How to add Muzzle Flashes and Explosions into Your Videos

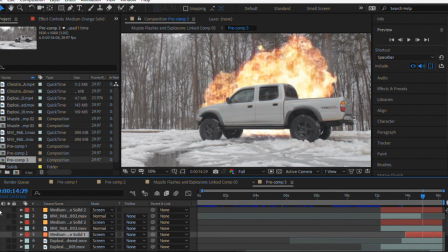8:15 If I toggle this on and off, you can see that I created a mask just around the top of the truck here, and I feathered it a lot just to make it look like the light from the explosion was so intense that it started leaking over onto the top of the truck here.
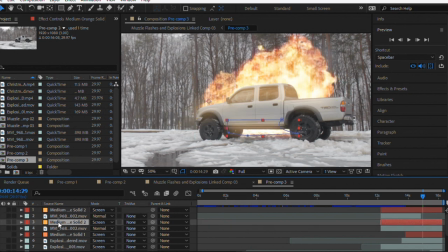8:33 And then I did the exact same thing with another mask here at the bottom that was supposed to show the intensity here at the bottom. And whenever you start to do that, then it looks like the truck and the fire, or the explosion,
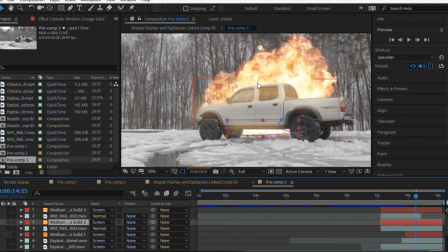8:48 are actually in the same environment, and there's actually a little bit of interaction in between them. So I was able to just bring up the opacity whenever the fire actually gets to a point where it would start to create this distortion.
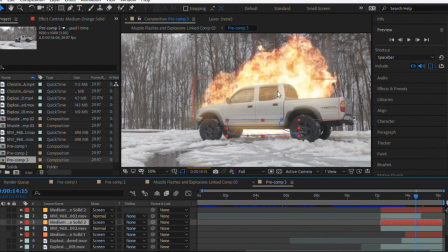9:05 And whenever you bring that up with the fire, then it's just one more thing that tricks your brain into thinking that, okay,
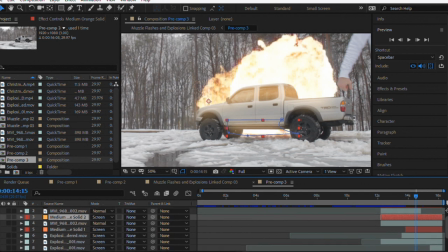9:13 these two things, the explosion and the truck, are actually in the same environment together. Let's see, this one was just another general mask that I turned on in behind the truck mask,
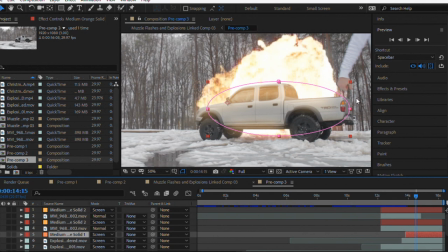9:28 because this one I wanted you to be able to see it all around a little bit on the trees and stuff, and I made this one a little bit more of a burnt orange. Just again, it creates more of that intense heat feeling.
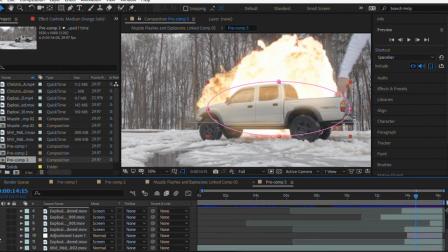9:42 And I was able to feather that one up a bunch. And then my last effect here, I think this is the one that really sells it. So I created an adjustment layer and I put it down and underneath all of the explosions except for one.
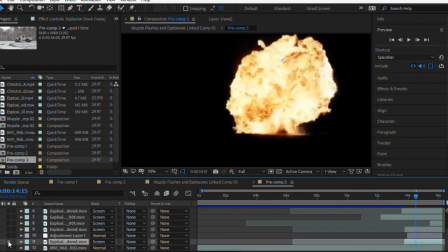9:57 And this one that I put the adjustment layer on top of is the biggest explosion.
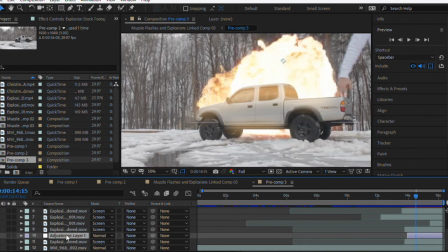10:03 But I created this adjustment layer and I threw on the effect Turbulent Displace on top of it. And basically what Turbulent Displace does is it creates
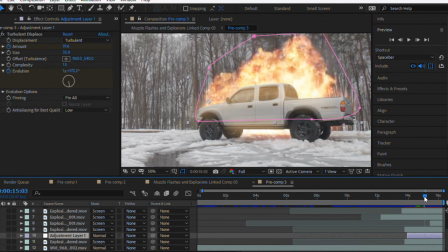10:13 that like gassy distortion that you see that's on top of any fire. And it creates that distortion in a way. So I just cranked up the amount to about 32, and I also had to bring down the size.
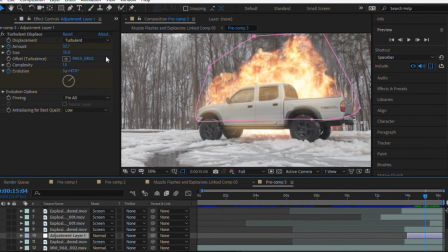10:32 I think the size started out at around 100 because I wanted it to look like it was further off. So of course, that's whenever the turbulence is going to be smaller. And then I just keyframed it so that from the beginning of the layer to the end, it goes about 6 rotations.
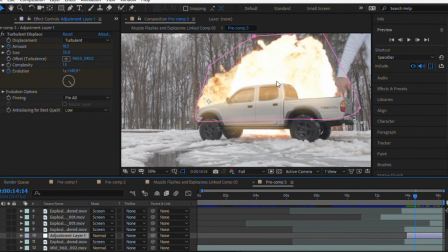10:53 So you're able to get this really warped look up here as the time goes by.
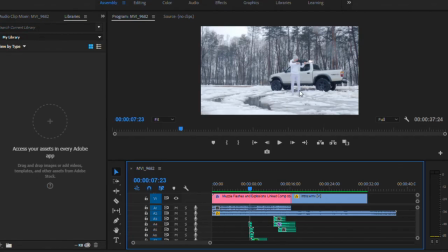11:00 So whenever you have all of these things together, I bring it back into Premiere and throw in a color grade. Let's get it. You're able to create a pretty convincing effect.
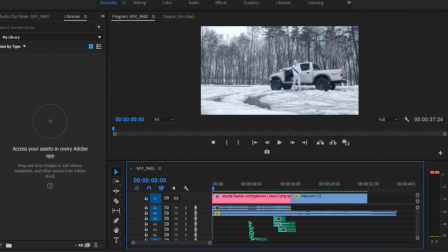11:17 So then the last thing you can see here in Premiere, that the frame is actually shaking around a little bit.
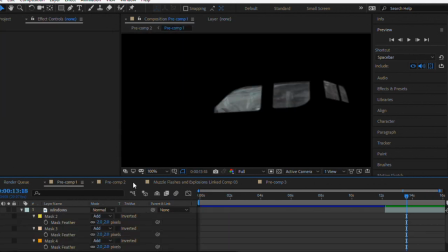11:23 So that's because I composed everything together.
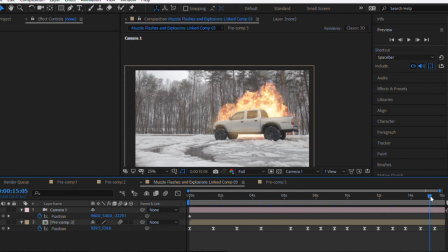11:27 And all I did is I just created a bunch of kind of periodic keyframes throughout where I was just shifting around the frame just a little bit. So if y'all see, like here I made, bring this one up,
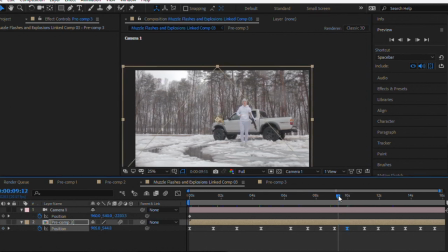11:45 put it like that, just so that it creates motion from going one to the other. And then I highlighted all of them and pressed F9 in order to make those frames in easy ease.
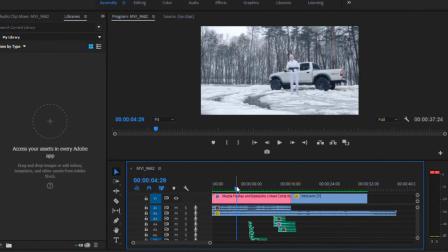12:01 So now that we look at everything in conjunction, so we've got the camera shake just to kind of mesh everything together. So you've got these muzzle flashes and you put sound effects and it just helps sell it even more.
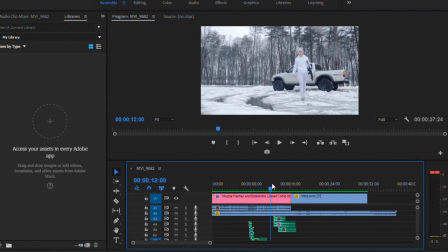12:18 And then you've got these explosions here.